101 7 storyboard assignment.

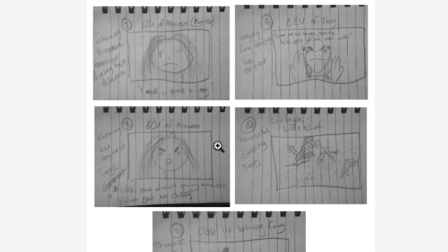2733s
Good, so we've got close shots showing the princess's emotion. Do make sure princess is left, frog is right, as you've established in the start.
Spare me the tears, princess, let's get this over with.
Princess shows her anger in the frog's comment.
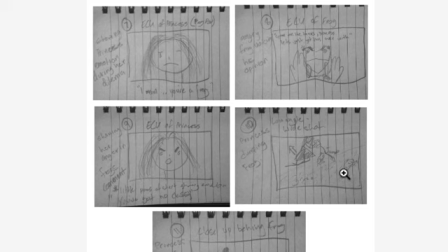2749s
Little pans at start showing emotion. Not 100% sure what you mean there. Princess, and then we cut to the wide of the princess dumping the frog,
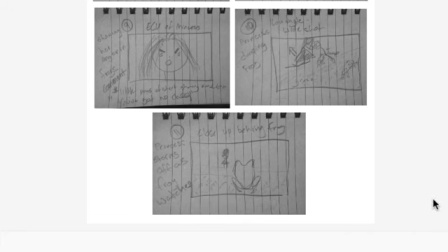2764s
low angle wide shot, so actually we're down at the frog's level when the princess dumps the frog down. He jumps away, princess storms off,
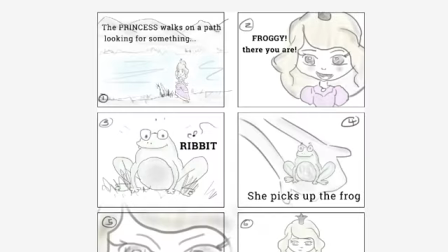2773s
and we are left behind with the frog as he's watching the princess walk away. Nice having the frog down on the right and the princess on the left.
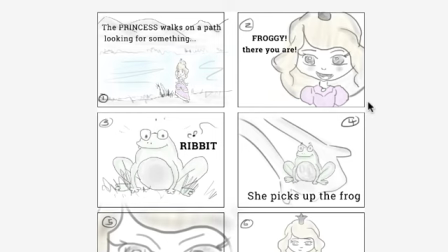2788s
So here we have the princess on the right side, walking on a path looking for something.
Froggy, there you are.
So instead of a froggy, it's actually a statement.
Ribbit.
So the princess has seen the frog.
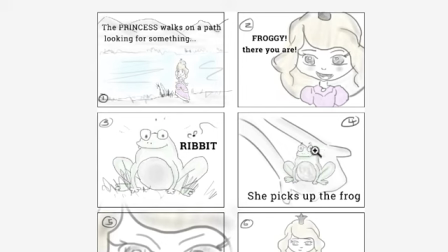2807s
Now the frog has seen the princess. It looks like the frog is on the right and the frog is on the left and the princess is on the right.
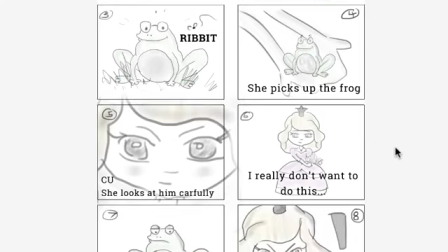2814s
But when she picks up the frog, her arms appear from the left, and that can get a bit confusing.
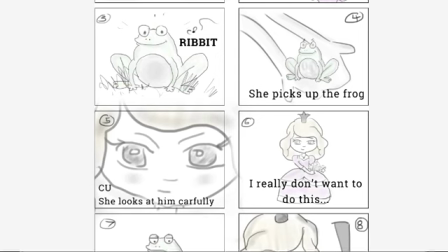2819s
So have her arms appear from the same side as she was placed in the previous shot.
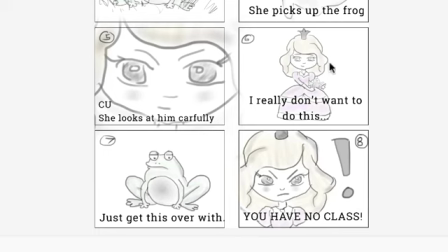2826s
So she looks at him carefully.
I really don't want to do this.
I need to move the framing up a little bit.
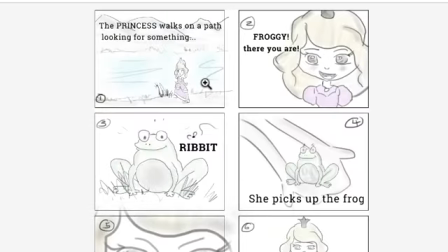2835s
There we go.
Frog says, just get this over with. Princess says, you have no class.
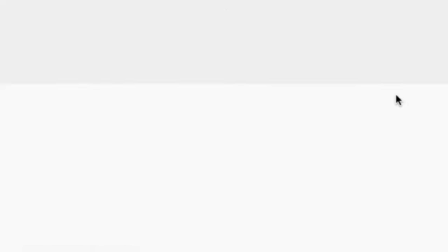2841s
So just make sure that that princess stays over to the right and the frog stays over to the left,
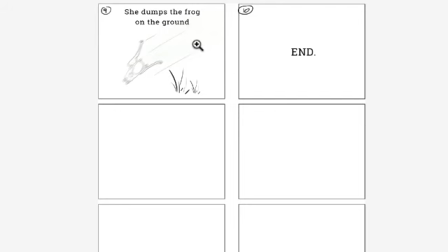2848s
because that's what you're determined at the very start. Cool. So on to the next. Ha!
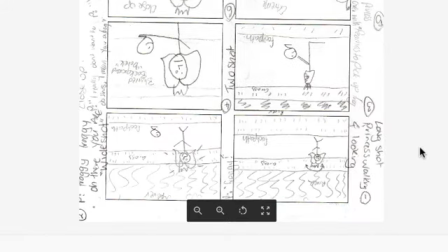2858s
I love this. She dumps the frog on the ground. Blurring, moving frog shot.
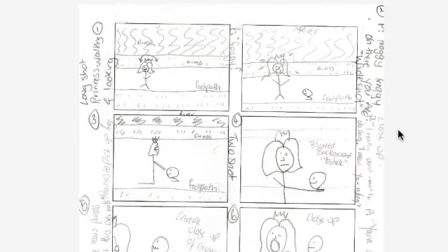2865s
Excellent. And then it ends. Great. Okay, so some of you have said, excuse my drawing. Honestly, you have not seen mine. My drawing is pretty random and stick figures. As long as it's very clear what is happening in the shot, that's all that matters.
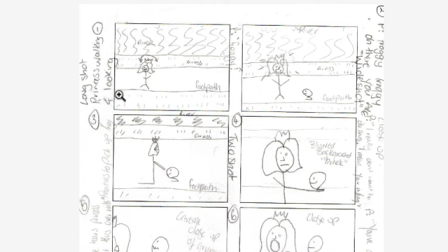2884s
So one long shot, princess is walking and looking for the frog. Just show which direction she's walking in. And I presume she's entered from the left and is walking along here. And do remember to make the
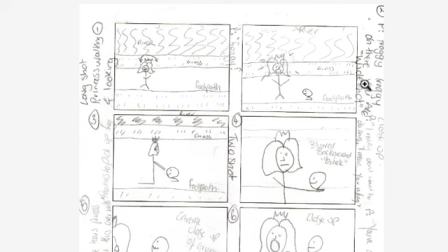2899s
path in the river just a little bit more from the top to the bottom, or a little more diagonal across the frame. It just helps increase the three-dimensional aspects of the frame. Okay, so number 2, froggy, oh there you are, wide shot.
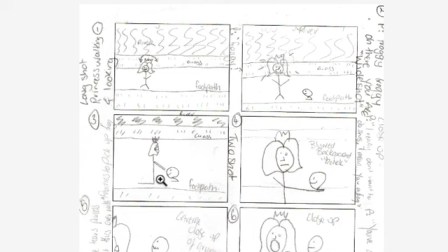2919s
Make these more different. So make this one further away and this one closer. You can see the princess is using up pretty much the same space in these shots, so they will feel like jump cuts even if they aren't exactly jump cuts.
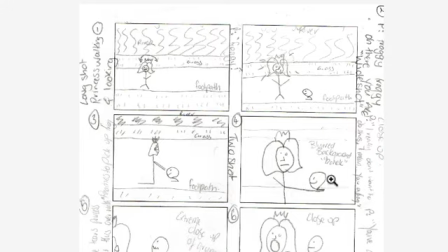2937s
We've got a bokeh effect in the background, which is great.
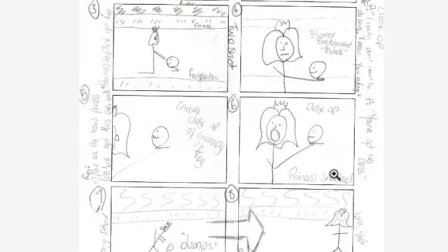2940s
So we go in closer to the princess saying, I really don't want to do this, I mean you're a frog. That might be nicer if it was over the shoulder of the frog. And then you could do that kind of shot reverse shot action thing happening there.
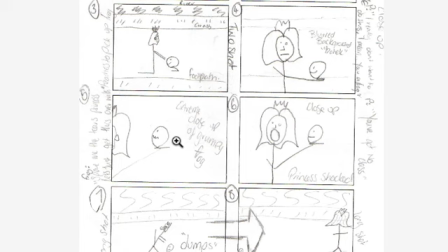2958s
So close-up of the grumpy frog, extreme close-up, then show us in the frame, show us what you want the audience to see. Is that just his eyes? Is that his eyes and his mouth, or the frog's eyes and mouth,
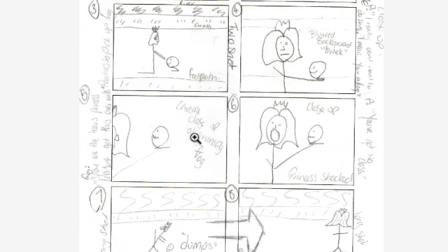2974s
or is it their whole body, but because they're so small it needs to be a close-up involving their whole body? Is it just their pupil dilating or shrinking? They are the differences between